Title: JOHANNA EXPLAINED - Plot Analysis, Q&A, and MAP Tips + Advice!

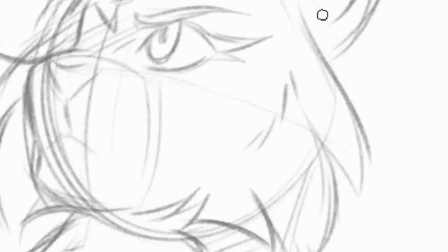[0:00]
Hi there! My name is Rose Shards, but feel free to call me Rosie, Chloe, or whatever you want, honestly. Before I get into anything, I just wanted to apologize for the background noise.
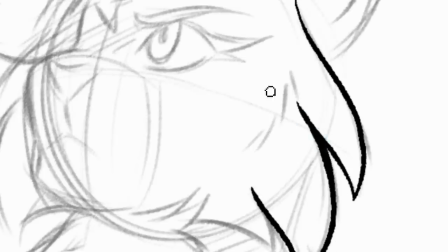[0:10]
Whenever I record things, or do anything like this, my fan, as you can probably hear it right now,
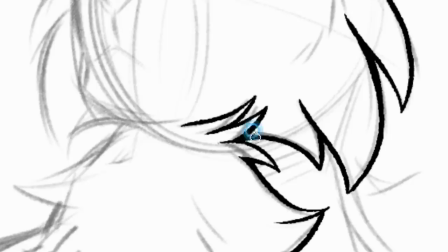[0:15]
gets really loud and annoying, so you guys are just gonna have to deal with that. But anyways, as several of you may know, Joanna recently hit 1 million views.
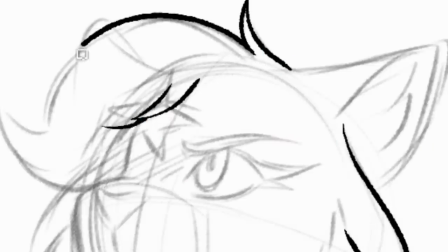[0:24]
In fact, it's my first and only video to ever hit 1 million views. And so, because of this, I figured I'd make a little video to celebrate.
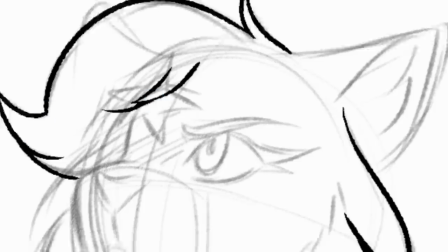[0:31]
So, today I'll be going over some themes and inspirations for the map, I'll be answering some of your questions, and I'll even be giving you guys some tips on how to host a map and even be a great map participant.
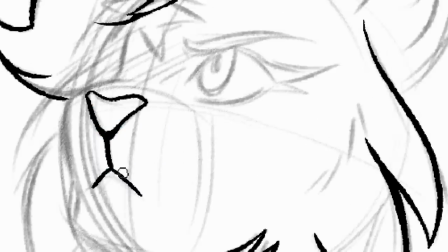[0:41]
I think this video is going to be quite long, so if you'd like to skip to any section of the video, I'll be leaving timestamps in the description. So, as the majority of you know, Joanna is based off of the Warriors series by Aaron Hunter, specifically the first and second arcs.
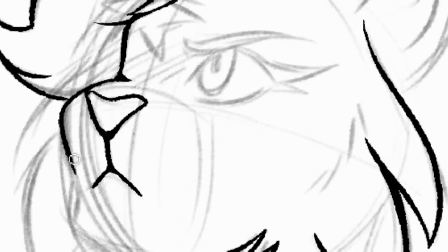[0:56]
I've gotten countless comments asking me what exactly the story behind the map was, and I figured I'd clear some things up.
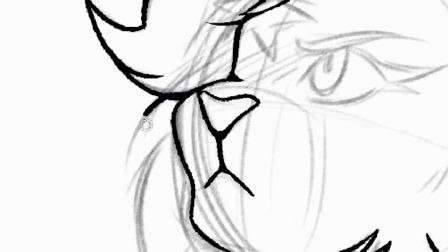[1:02]
And just before I get into things, I'd like to let you know that, yes, certain things I have added in myself.
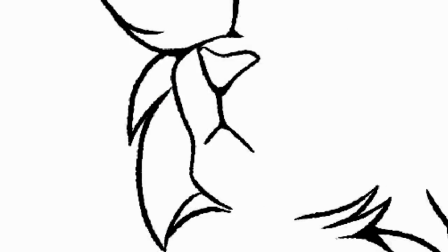[1:08]
I mean, not all of these scenes happened specifically the way they did in the map. Like, they didn't happen the same way in the books.
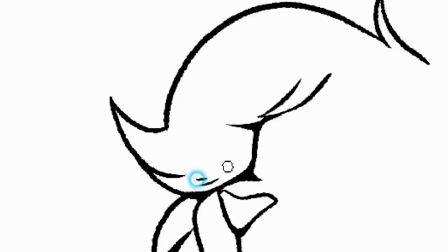[1:14]
And, yeah, I just thought that adjusting certain parts would really strengthen the project, so I hope that's okay.
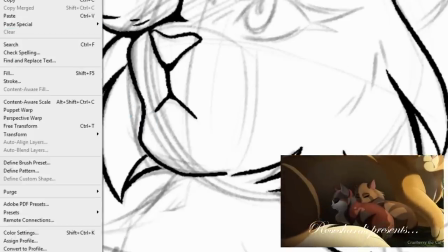[1:21]
Anyways, the map starts with Goldenflower and her newborn kits, Tawny kit and Bramble kit. and they're all in the nursery.
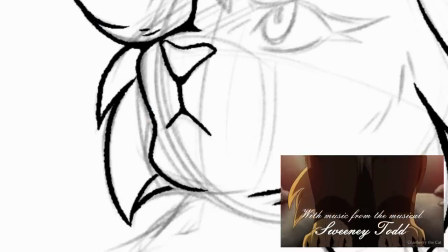[1:27]
Tigerclaw, the father of the kits, walks in, and you can see this really strong tension between them.
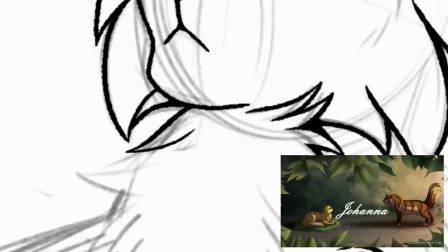[1:32]
This is something I scripted in because I wanted to foreshadow Tigerclaw's reign of terror in the forest, and I wanted it to look like he didn't really care for his family all that much,
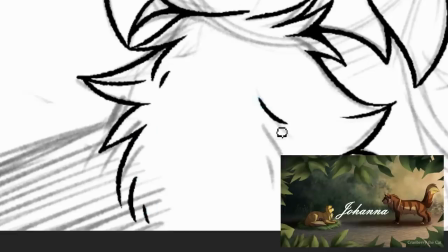[1:40]
and really just wanted to raise the kits to bring them up and be as evil as him. And so anyways.
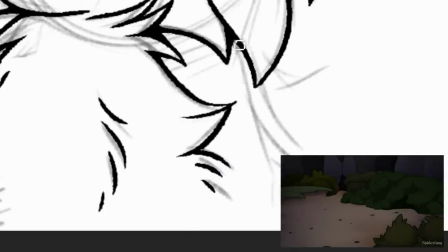[1:46]
The map then skips ahead to when Tawnypaw runs away to ShadowClan to be with her father, who has now become leader after being exiled from ThunderClan.
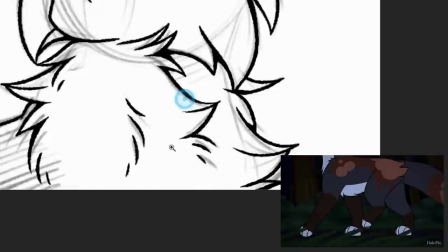[1:54]
Bramblepot understands her decision, and though he feels saddened, he escorts her to the border, and essentially tells her he'll always be there for her.
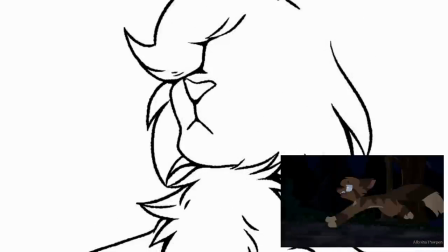[2:00]
I imagined, do you think that walls can hide you?
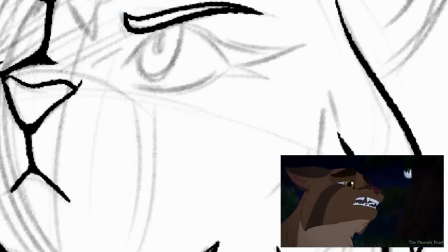[2:02]
Even now I'm at your window, I am in the dark beside you, referring to the fact that even though they were going to be in separate clans from now on, they would never truly be separated,
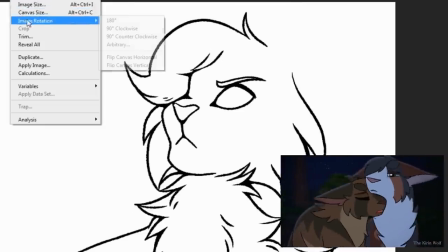[2:10]
seeing as nothing is stronger than their bond as siblings. He is in the dark with her because he is also being judged for being the son of Tigerstar, and completely understands what she's going through.
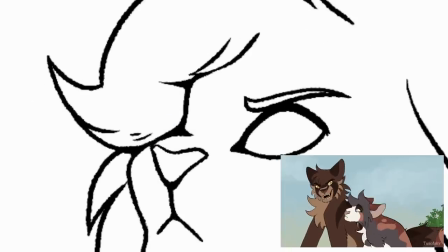[2:19]
The next scene shows Tawnypaw and her father on top of the bone hill, where he is commanding his warriors to slaughter Stonefur.
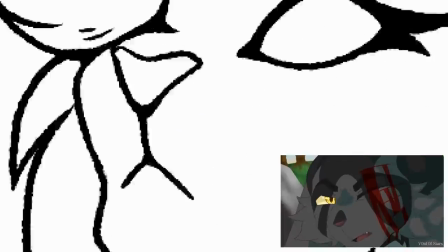[2:27]
Tawnypaw was originally very excited to be with Tigerstar, but is ultimately sickened by his evil ways.
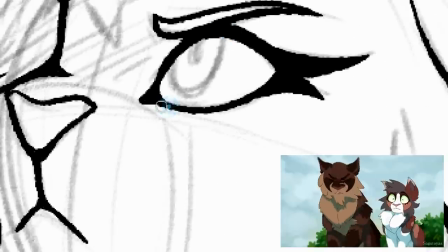[2:32]
As I had stated earlier, Tigerstar is exposing her to this brutality and trying to get her involved with this because he wants her to become like him.
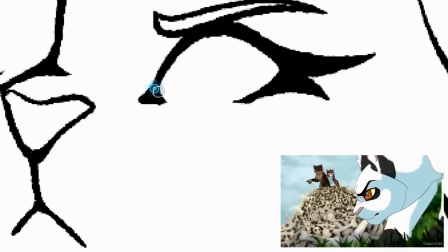[2:38]
He sees his own strength and potential reflected within her, and wants her to become just as powerful as him.
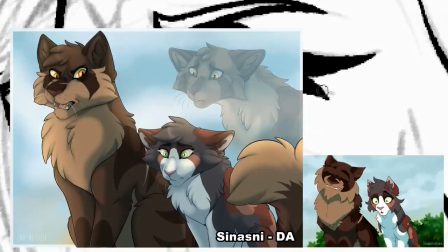[2:44]
In fact, he challenges her softness by saying, and if you're beautiful, what then, with yellow hair, like wheat?
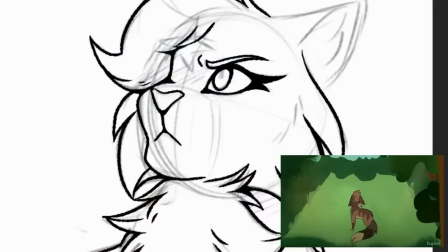[2:49]
Which I imagine meaning that she should strive to be more than just a warrior, and that she needs to toughen up and become like him.
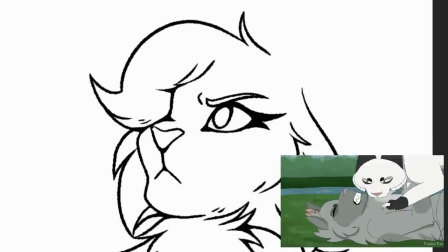[2:56]
However, Tawnypaw is too disgusted and disturbed by this, and instead runs away from the scene. This angers Tigerstar, but ultimately he can't do anything other than watch her as she goes.
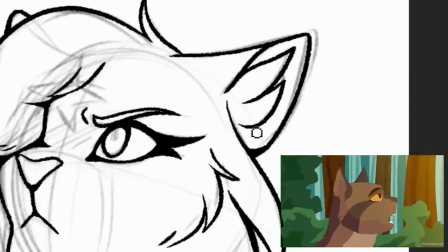[3:05]
He's internally upset by this, but brushes it off and hides it by simply saying, I'm fine, Tawnypaw, I'm fine.
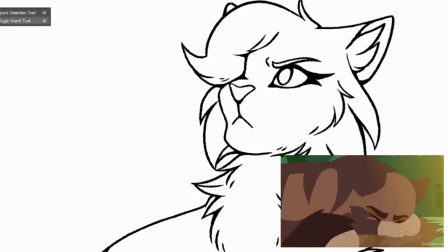[3:11]
This next scene is the scene I definitely get the most comments and questions about, so I think it's really important for me to clear things up about it.
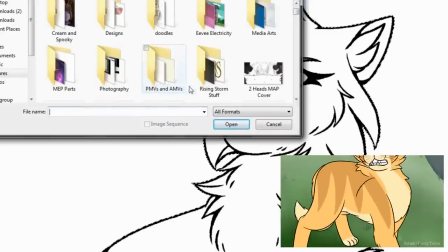[3:18]
The character that this scene focuses on is Goldenflower, the cat we know to be the mother of Tawnypaw and Bramblepaw.
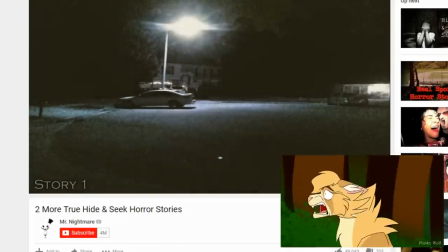[3:24]
She awakens one day to discover that Tawnypaw has completely disappeared,
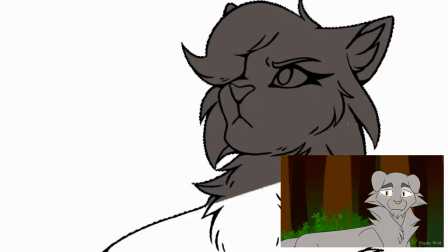[3:27]
and considering this is the child she raised and loved with all of her heart, she panics and lashes out on those around her.
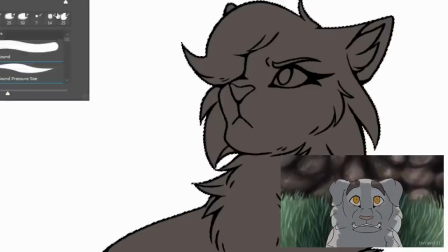[3:33]
She accuses Small Ear, the grey cat, of being the reason she disappeared, seeing as he was recently making rude comments about her.
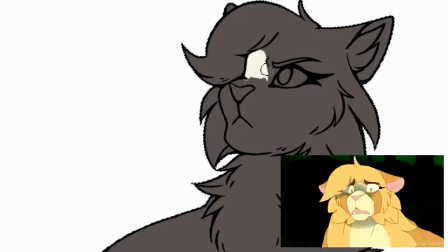[3:39]
Finally, she has to be calmed down by a sandstorm.
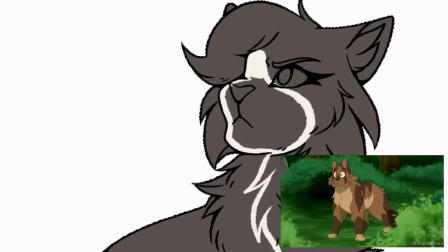[3:42]
I thought that the gibberish and panicked voice of the woman in the musical would really help put the terror and shock that Goldenflower experienced into perspective.
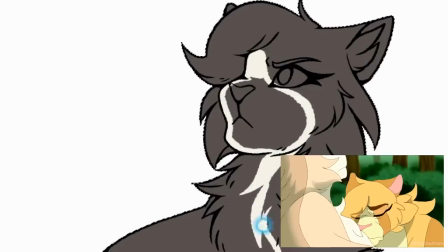[3:49]
In all honesty, who wouldn't react the same way upon discovering that their beloved child has gone missing?
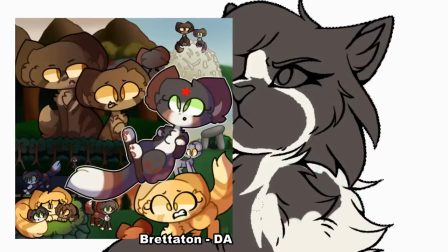[3:54]
I won't go over these next scenes in too much detail because they don't have a ton of in-depth meaning behind them.
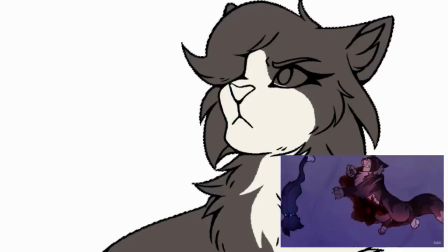[4:00]
And so, basically, Tiger Star has got it alive during the darkest hour, and his two kids have to watch in terror.